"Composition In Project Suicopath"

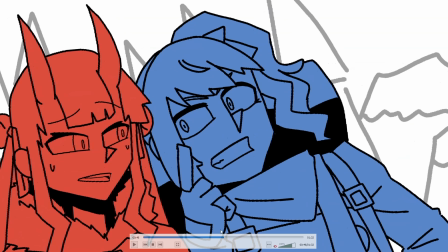I don't know if that's, obvious, but the background trees became her horns. So yeah, I could have drawn the ponytail lower, but I didn't because I am lazy and I forgot.
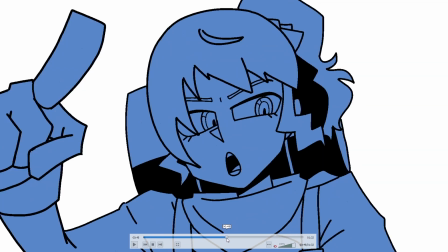So yeah. So at this point here, it's just me practicing my, lip syncing.
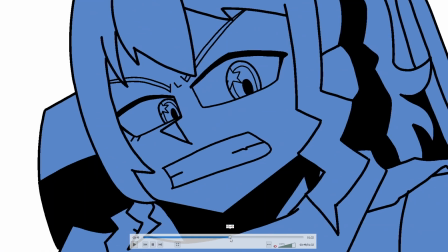I didn't put anything in the background because, I couldn't put horns on her at this point, and all that stuff.
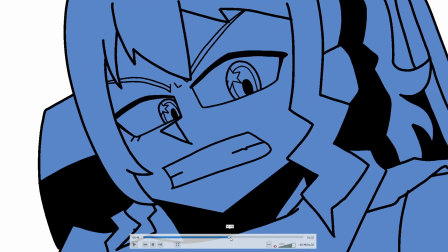I don't know. I just didn't because I'm too lazy, I guess.
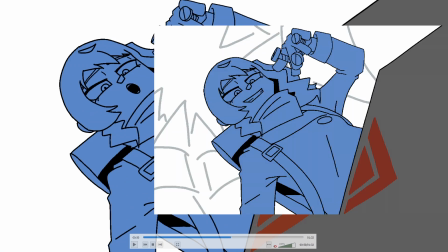Here, I could have enhanced this shot by putting trees so that it lets you focus on this specific area. So the trees would be pointing at, her head or anything like that. But I didn't because I'm too lazy again.
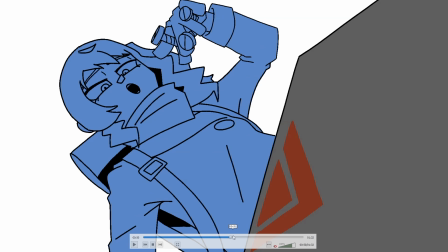And I think at this point, I turned off my head about composition and all that stuff.
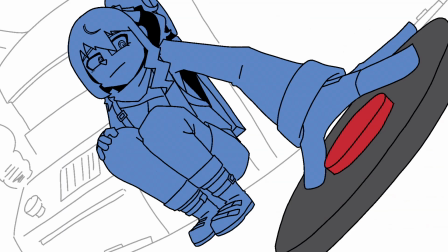Even though it does look neat and it does mimic this part where she's planting, it's the same kind of vibe that it's giving.
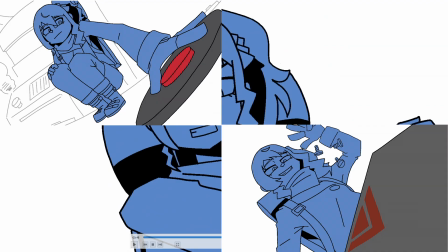Her head is technically on the same area, but it's not side by side. Like that cut doesn't show after that.
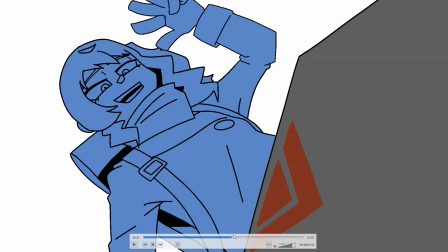So I don't know. You could be debatable, but there was a theme that I was trying to capture there.
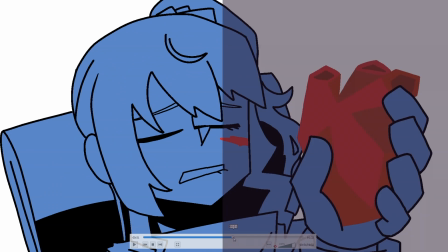Anyways, moving on. The heart is on the right side of the screen. Very pog, very cool, but at this point of the story, she hasn't killed anyone yet.
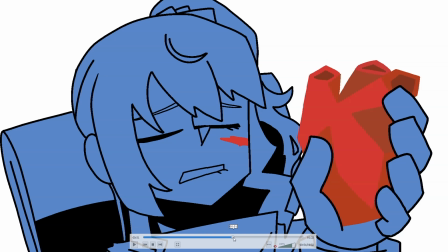We haven't seen that happen yet, but this makes us assume that it already happened and she has already killed someone.
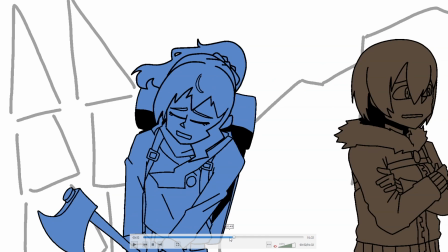And now this part, yeah, I know this is confusing because something bad happened and it's on the right side of the screen.
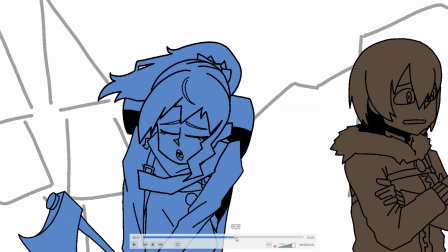I know it stays consistent on the theme that I was trying to convey, but I feel like I could have made this better if I did something like this or something like this.
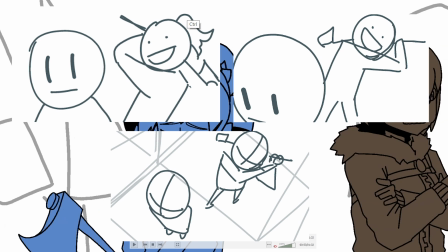If I experimented more on what I wanted this to look like, right?
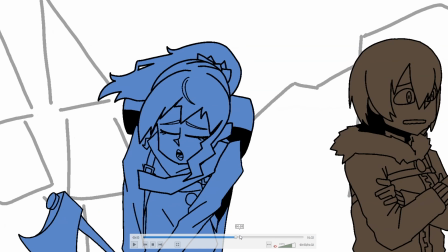But again, you could only improve so much about things, and I only have limited amount of time to work on this. I know 2 weeks is really long, but I have to also think about other stuff too. I also have to work on other stuff while I was working on this. So yeah, I know, confusing.
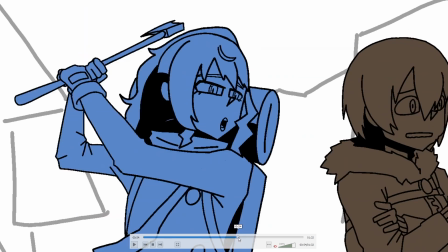I did it, whatever, right? So that happens.
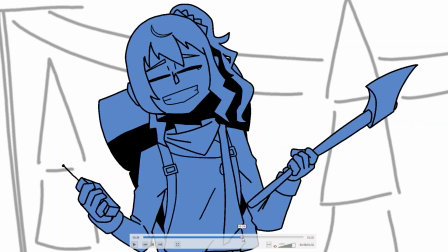She sliced off her head. Easy to understand. There's not that much, thought to be put into this.
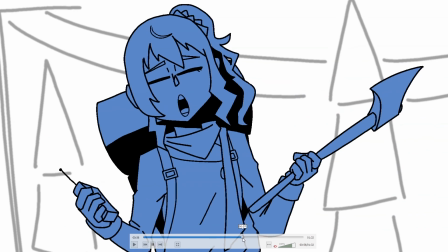And then what we have here is just a zoom in. It's a filler thing. I didn't really put so much thought into this.
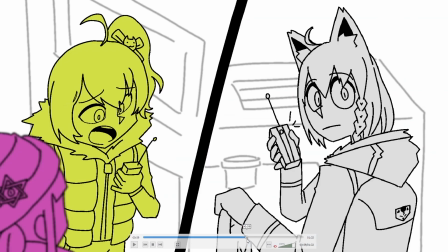I could have put more thought into it, but I didn't. And then at this point, it's more of where you're coming from.
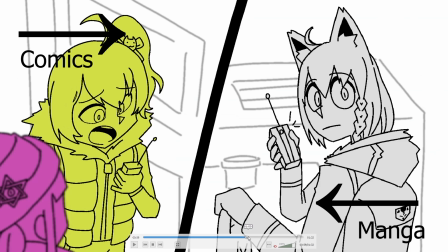If you've been reading a lot of Western media and you're used to reading from left to right, but it also tries to accommodate of people who's reading from right to left, because Japanese manga, it's from right to left. So now it's a bit confusing to accommodate for the two of that.
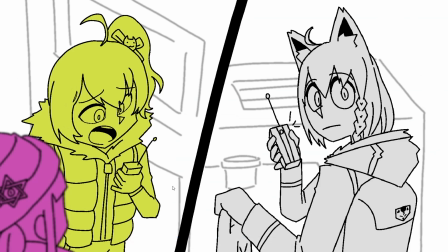So I have to try and at least make a leeway for that. So for now, in this video, I'll just explain how this will go through in a mind of a person who's just watching this for the first time or whatever. So the Western consumers would look at Shion, Matsuri, and then Fubuki.
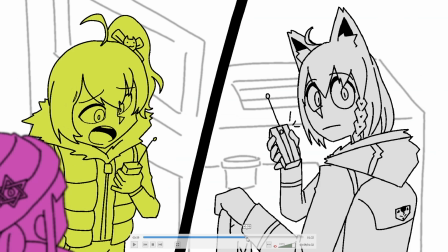And then at that point, it will be zigzag back and forth, because at that point, if you stop from on
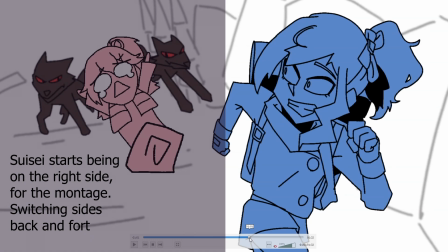Fubuki, then you'll see Suisei, and then you'll go back and forth to Miko.
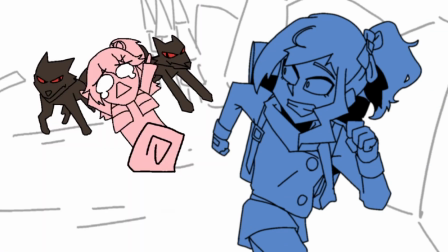But why is Suisei blurred? That's because I'm also trying to accommodate from the manga readers or people who's reading from right to left.
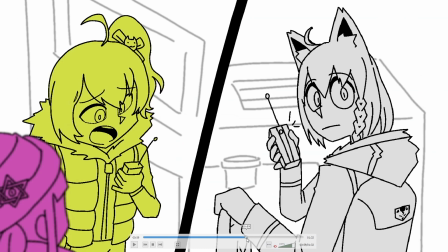So if you have Fubuki, then Matsuri, and then Shion, then next would be, you'll start with Miko, which is not that blurred.
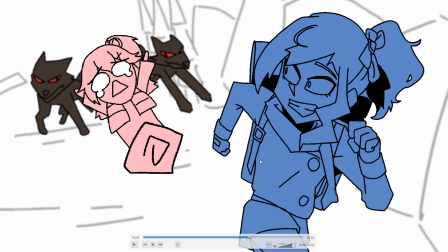You'll see the wolf, and then Miko, and then you go back to Suisei. But I don't know if it works fine like that.
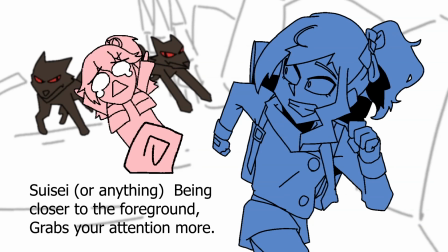And at the same time, I don't know if Suisei being really closer to the camera makes any sense.
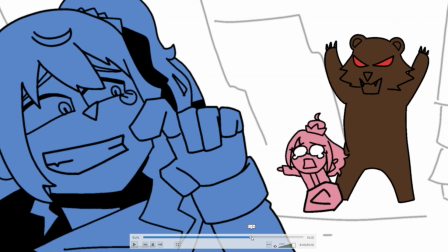But it's an experiment for me, and I guess you guys could answer that here. But then again, this is this and that is that, whatever, right? And I did something here, and I don't know if you noticed it just now. Yeah, I don't know.